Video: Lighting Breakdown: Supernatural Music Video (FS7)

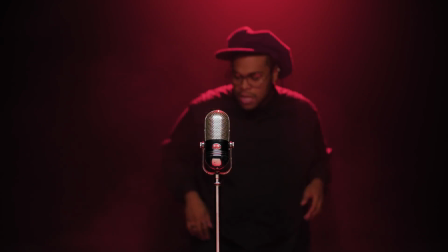How's it going, guys? I'm Robert from Machado Visuals, and here's another really quick breakdown from a spooky music video I did for a friend of mine, Cameron Calloway.
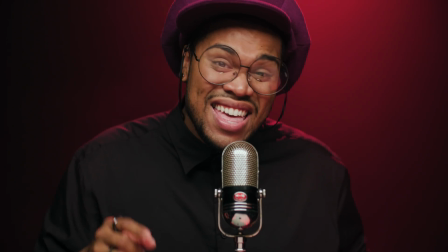His song is called Supernatural, and it's a throwback to all your classic horror films.
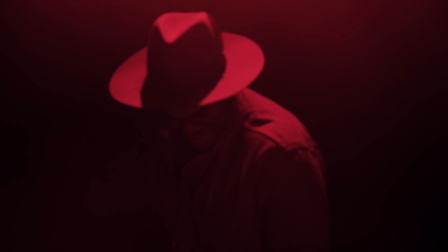One of my old college instructors reached out and asked if I was willing to shoot this video for the Las Vegas Film Festival, and I was happy to oblige.
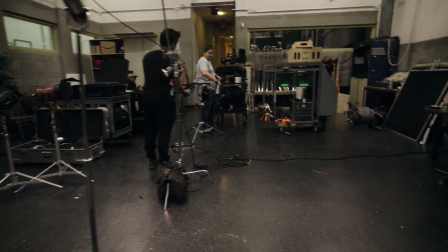Since my former college instructor was directing, we were given access to one of UNLV's film studios, and it was really cool being back.
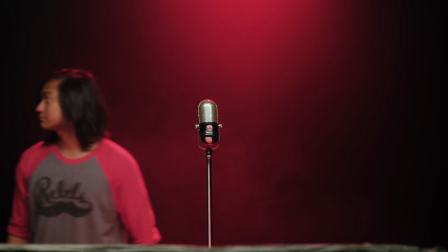Going back to shoot at UNLV was like replaying a video game with your already leveled character at max stats.
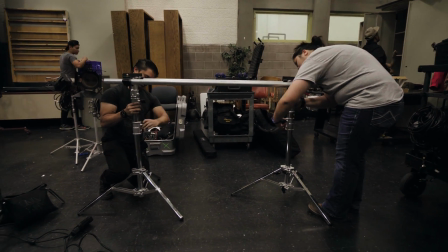The studio was great because it already has black drapes on the walls, so we could throw our background in total darkness, which is what we wanted for the video.
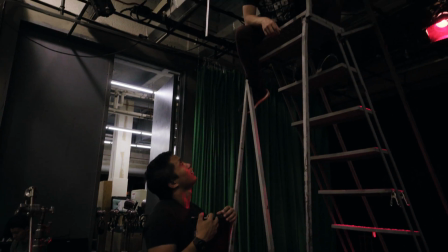Cameron mentioned that he wanted a wash of red light during the piece,
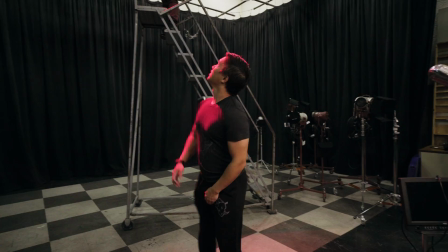so I implemented that by throwing an Ares 650 onto the grid with a primary red gel as sort of a backlight.
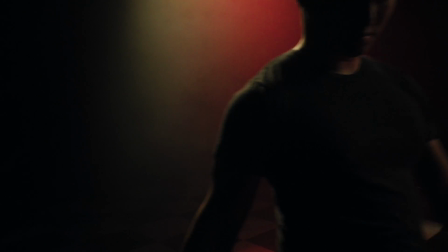I also added a healthy amount of haze to help carry the atmosphere and give the background a slight gradient.
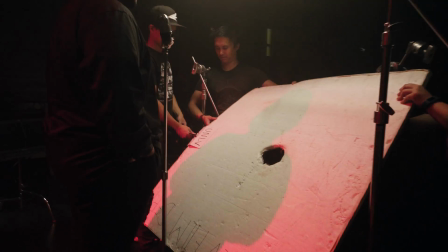To light Cameron, we went with classic butterfly lighting. This meant that we had a source coming from above supplemented with fill from below.
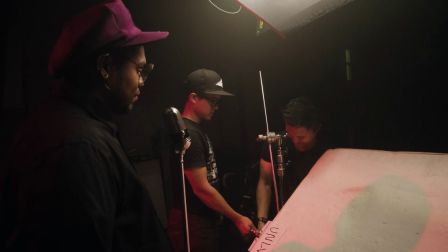Our key was my Kino 4-bank with 6 Quasar Science crossfade LED tubes,
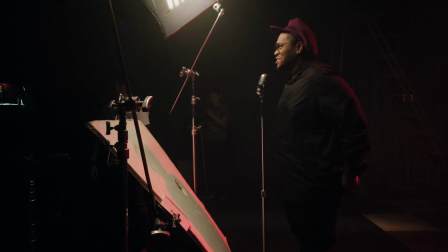and we used a 4x bounce board as a passive fill.
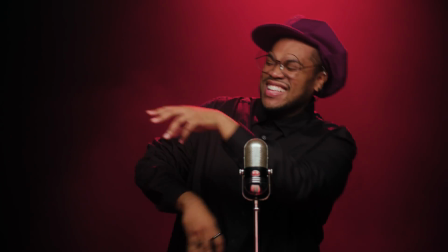Using this setup gave a really even spread across the face and minimized reflections in the glasses, and it also gave a really great specular highlight in the microphone Cameron was using.
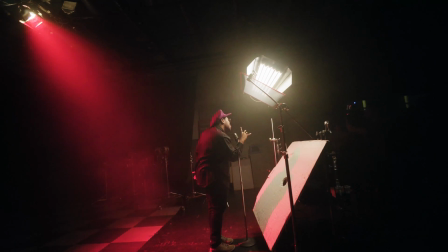For camera support, we used the good old Dane Dolly so I could play around with shot sizes mid-take,
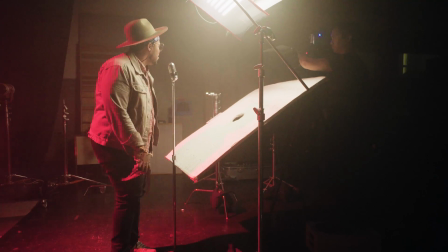and this gave the editor a little bit more freedom in post and gave a little bit more shot variety when picking selects.
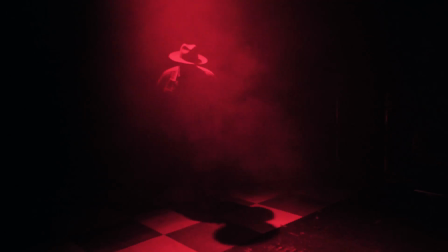After we got our performance takes, we did a quick B-roll session of Cameron just doing his thing to add even more variety in post.
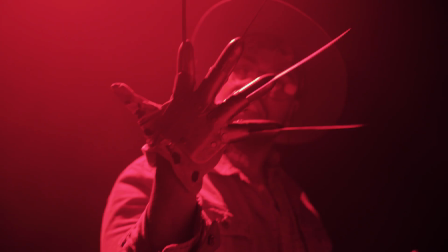The hazer was such a valuable asset since it added volume for the light to actually travel through, otherwise the background would have just fallen in complete darkness.
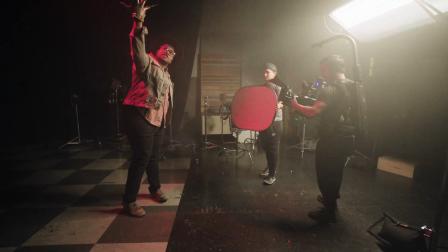The house dimmers that are installed in the studio use older technology, so they don't really mix well with the low voltage of Quasar Science tubes.
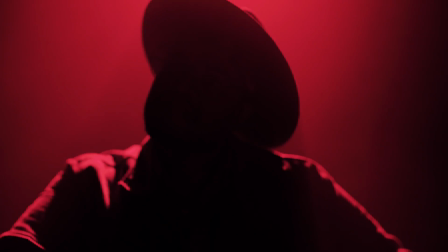They made the Quasar spike in output whenever you tried dimming them, but it actually ended up being a really cool effect for the video and was actually pretty serendipitous.
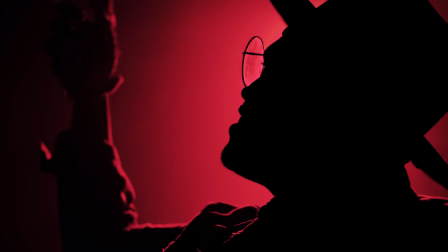Our second setup was a round table scene with 4 actors,
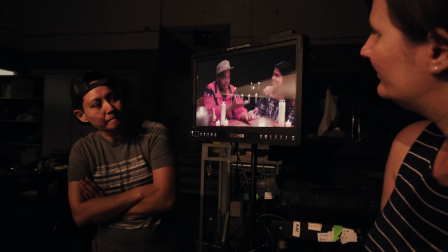and I chose to use a top light with my 8x frame so everyone would be lit evenly, and I would add fill as necessary.
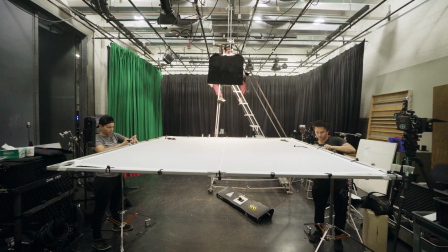Our key was a trio at 1K with a pancake, and the Kino was our fill with the grid.
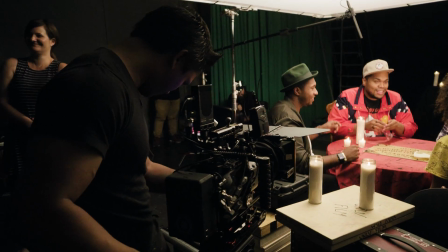We needed to shoot coverage for both sides of the table, so we just flipped the entire set to grab the other side whenever we needed to.
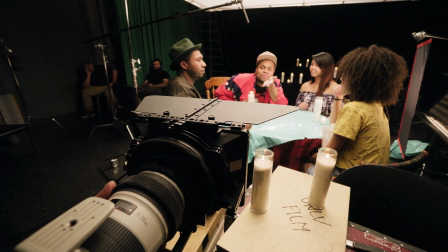And that's pretty much it. Both of these setups were pretty minimal, and we only really used 2 lights to light the entire scene.
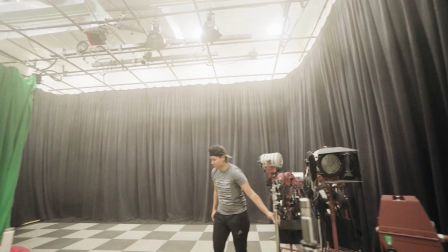I had a great time going back to where I found my love for film, and it was great working with some of the current students there.
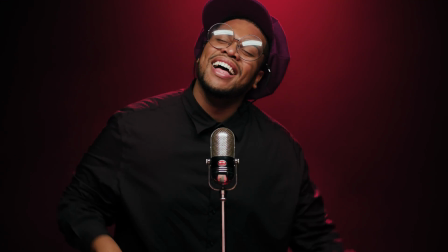I hope this video was helpful in some way, and feel free to leave any questions in the comments below.
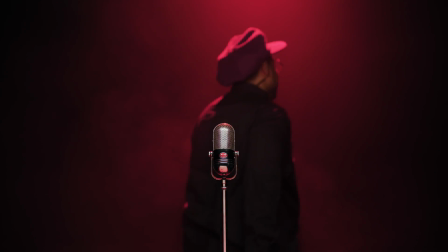Thanks for watching, and happy Halloween.